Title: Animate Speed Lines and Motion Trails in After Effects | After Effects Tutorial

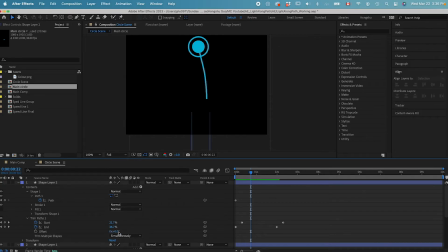[8:16]
So if I go to the offset and then I change the offset value here, you can see I got a disconnect of the trail over here, and then all I need to do is to make sure the trail is shorter, same like this.
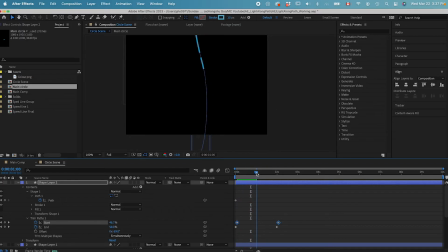[8:38]
So it just travels along with the first trail, and there's a disconnection between the two that looks a little bit more complex, give it more of a complex look.
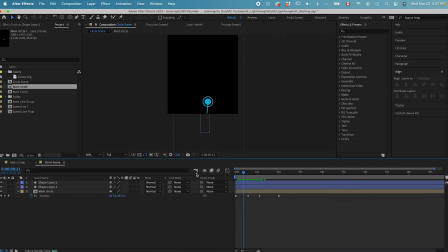[8:53]
That feels good to me. And then let's go back to the main composition. We can now hide this main circle, or we can delete it, and we can drop the circle scene inside the main composition.
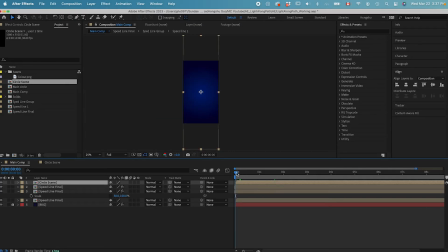[9:10]
So as the now what we can do is we can move this circle scene above. As the animation starts, we have the circle coming into the scene. And then go to peep for the position property, hit a stopwatch.
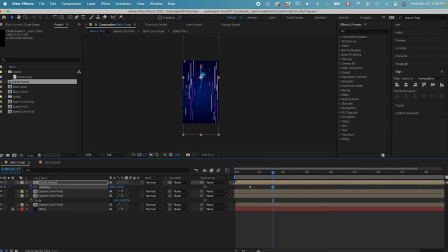[9:30]
As it's animating up, want the composition to go down like this. So what I want to do is at the end of the scene here, maybe around 2 seconds,
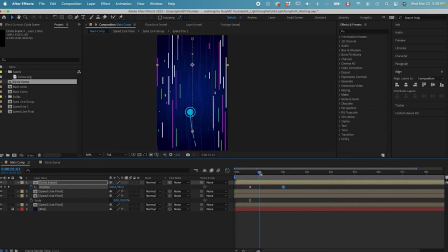[9:50]
I might want it to drop down a little bit more. and then drop down a little bit more here and then go up
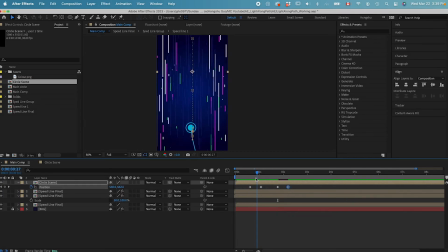[10:05]
to give it more illusion that the circle is traveling very hard to catch up with the speed of the background. Something like that. So it goes up and then comes down a little bit and then it goes up again,
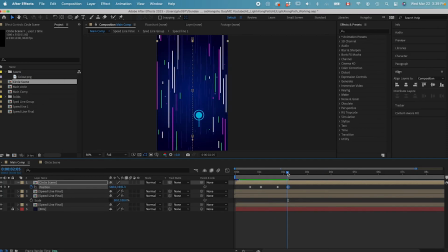[10:26]
come down a little bit more, and then shoot up. However, I also want the circle to be in the center of the composition.
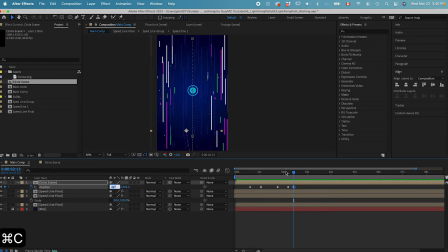[10:41]
So I'm just changing and manipulating the position property of this comp. Yeah, something like that. And then all I need to do is select all the keyframe, right click,
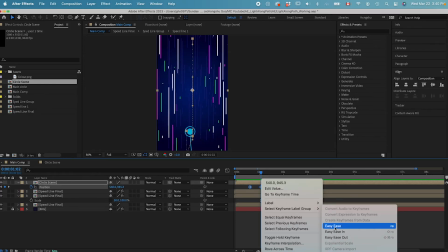[11:01]
go to at the end keyframe assistant, select easy ease, and then go to the graph editor.
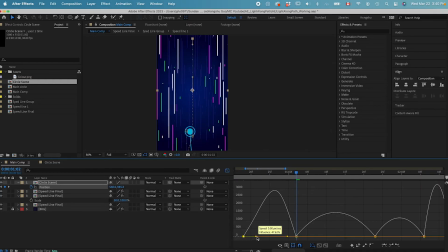[11:06]
I want to give the circle a little bit more energy. So I want to manipulate the speed graph to make the speed a little bit higher. And at the end, I want the circle to shoot up like this to reach the max speed.
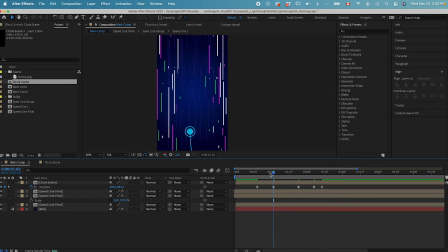[11:27]
Let's see what the animation looks like. I think the wiggle is too much. Maybe I need to tone it down a little bit. So over here, instead, I want to tone down the speed graph a little bit more.
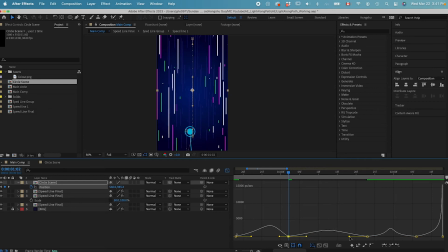[11:44]
Drag it back here like this to smooth the curve a little bit more. So the travel is smoother. It doesn't feel like there's a wiggle to it.
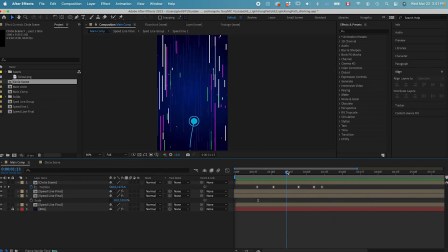[11:57]
Let's see what it looks like. Yeah. And then at the end, I wanted to shoot up like this. Yeah, that looks good to me. So this is our animation now. That looks good.
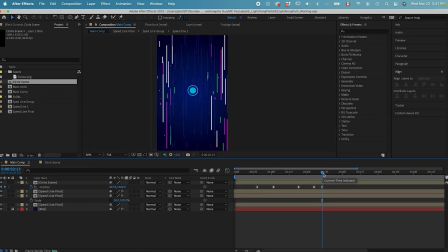[12:14]
And then at this scene over here, I just want this circle to trigger something else. Trigger a bunch of other circles, basically.